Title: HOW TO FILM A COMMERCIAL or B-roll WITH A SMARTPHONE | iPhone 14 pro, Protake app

The falling can shot was quite challenging and required lots of takes to get that right.
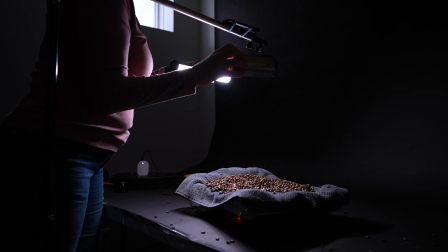It would have been easier if I had a bigger tray. I was seeing lots of edges.
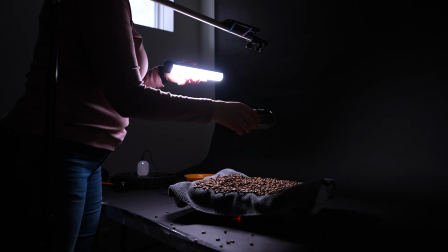When you throw the can, you have to wait for the right angle for the spinner to spin it the right way.
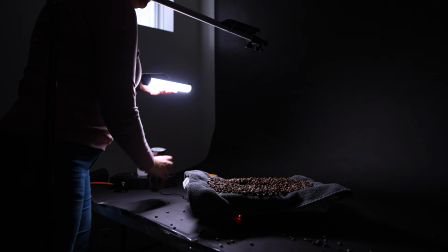And also let go so it doesn't spin and you don't lose the front of the can.
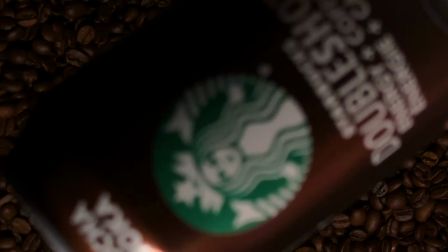It can turn as it is falling and suddenly you're on the ingredients side, which doesn't look that great.
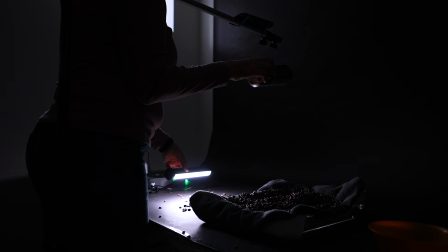Later on, I added LED light to play again and tried to coordinate the light moves with the falling can move.
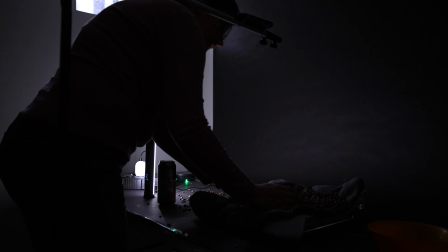It's better to shoot a few different options. Again, you end up with variety.
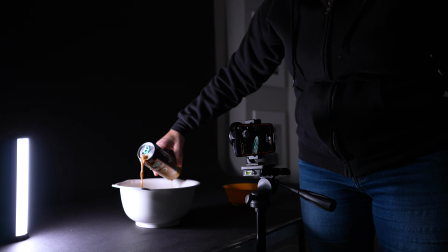Last shots were just simple clips of pouring coffee. I grabbed a large container, placed a LED light on the side to lit only one side for a moody look, and started pouring the coffee. Let's talk about video editing. I still edit in Adobe Premiere Pro. I'm going to say still, because editing this commercial was a very frustrating task. I originally wanted to do a lot of masking techniques there, but sadly the program kept freezing and then crashing, and I sometimes had to even restart the whole computer. And I have a gaming laptop. I have a very fast computer, quite new. So I completely changed my idea and I went with a completely different edit. If you are new and you are still deciding what editing program to learn, I don't recommend Adobe Premiere Pro. I'm now very much considering to switch. If I did edit either in Wondershare Filmora or DaVinci Resolve, it would have been a different story.
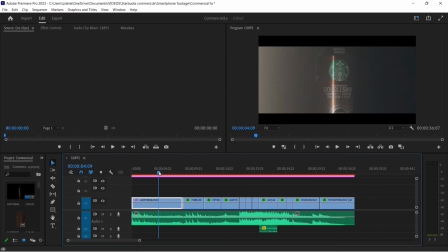The first rough cut was the most important one,
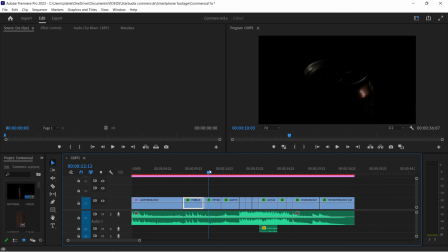finding the shots which have a lot of light movement on the beats and changing melody. As the melody got fast, I kept the clips very short and edited many of them. I really took my time to edit this. I did it over 3 days. Basically, you edit a little bit, you walk away, you come back in a few hours and you edit some more. You reset your mind, so when you look at it freshly, you will see what you don't like immediately and you can change that.
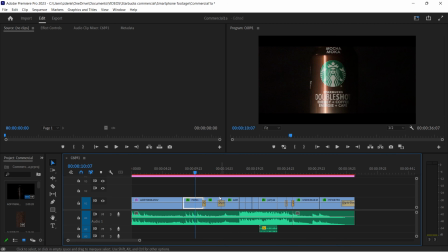There are 5 spots where I edit a basic dip to black transition. I didn't want to see any rough cuts. If I didn't edit here, for example, you could see that the clip wasn't starting perfectly from black going into lit product.
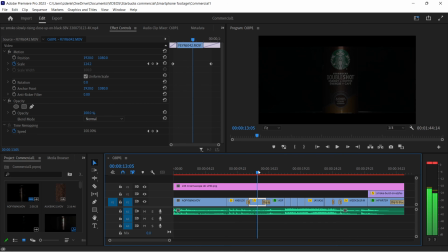Next step was adding movement. As all the shots were static, having just a smartphone on the tripod, there was no zoom in or zoom out movement. I added lots of zoom in and out movement in the post. If I didn't do that, it would be quite boring.
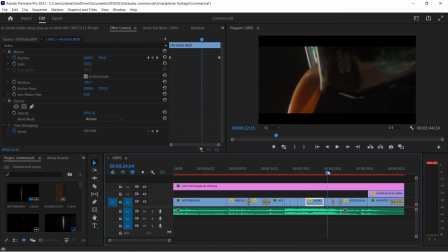It would be very amateur looking. The shot where I'm pouring the coffee out of the can, I actually am moving the shot from the right to the left.
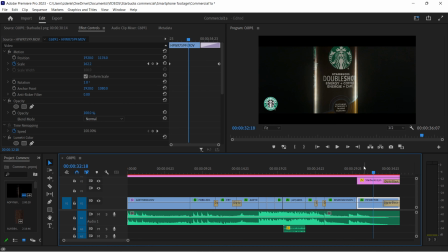And then on the top of the last clip, I added another layer with Starbucks logo.
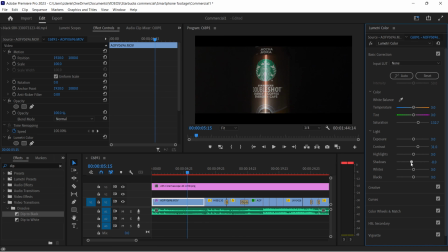The color grading was very minimal. I did mostly just a color correction. So I brought the contrast a little bit up, shadows down, and I played a bit with the white balance. I made it a little bit warmer. The last step was to add smoke effects and light effects, the light streak.
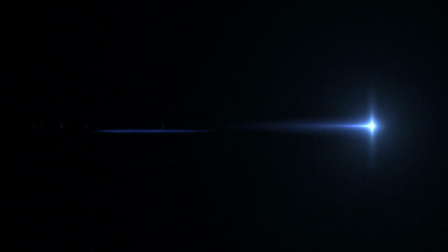Those are clips I downloaded from Storyblocks. You can find clips like this on any royalty-free sites.
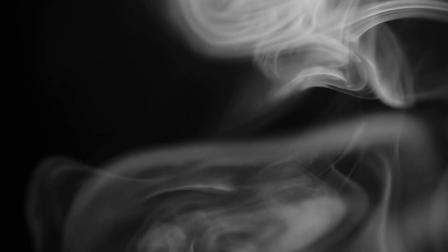You can most likely find free ones somewhere as well. Those are smoke clips on black background.
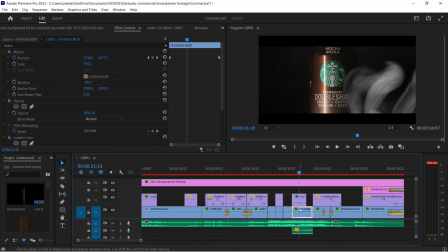What you do, you place those clips on top of the original clip and select screen blend mode. It will get rid of the black background and only the smoke will be visible. The same goes to the light streak. I downloaded this clip and then just used screen blend mode.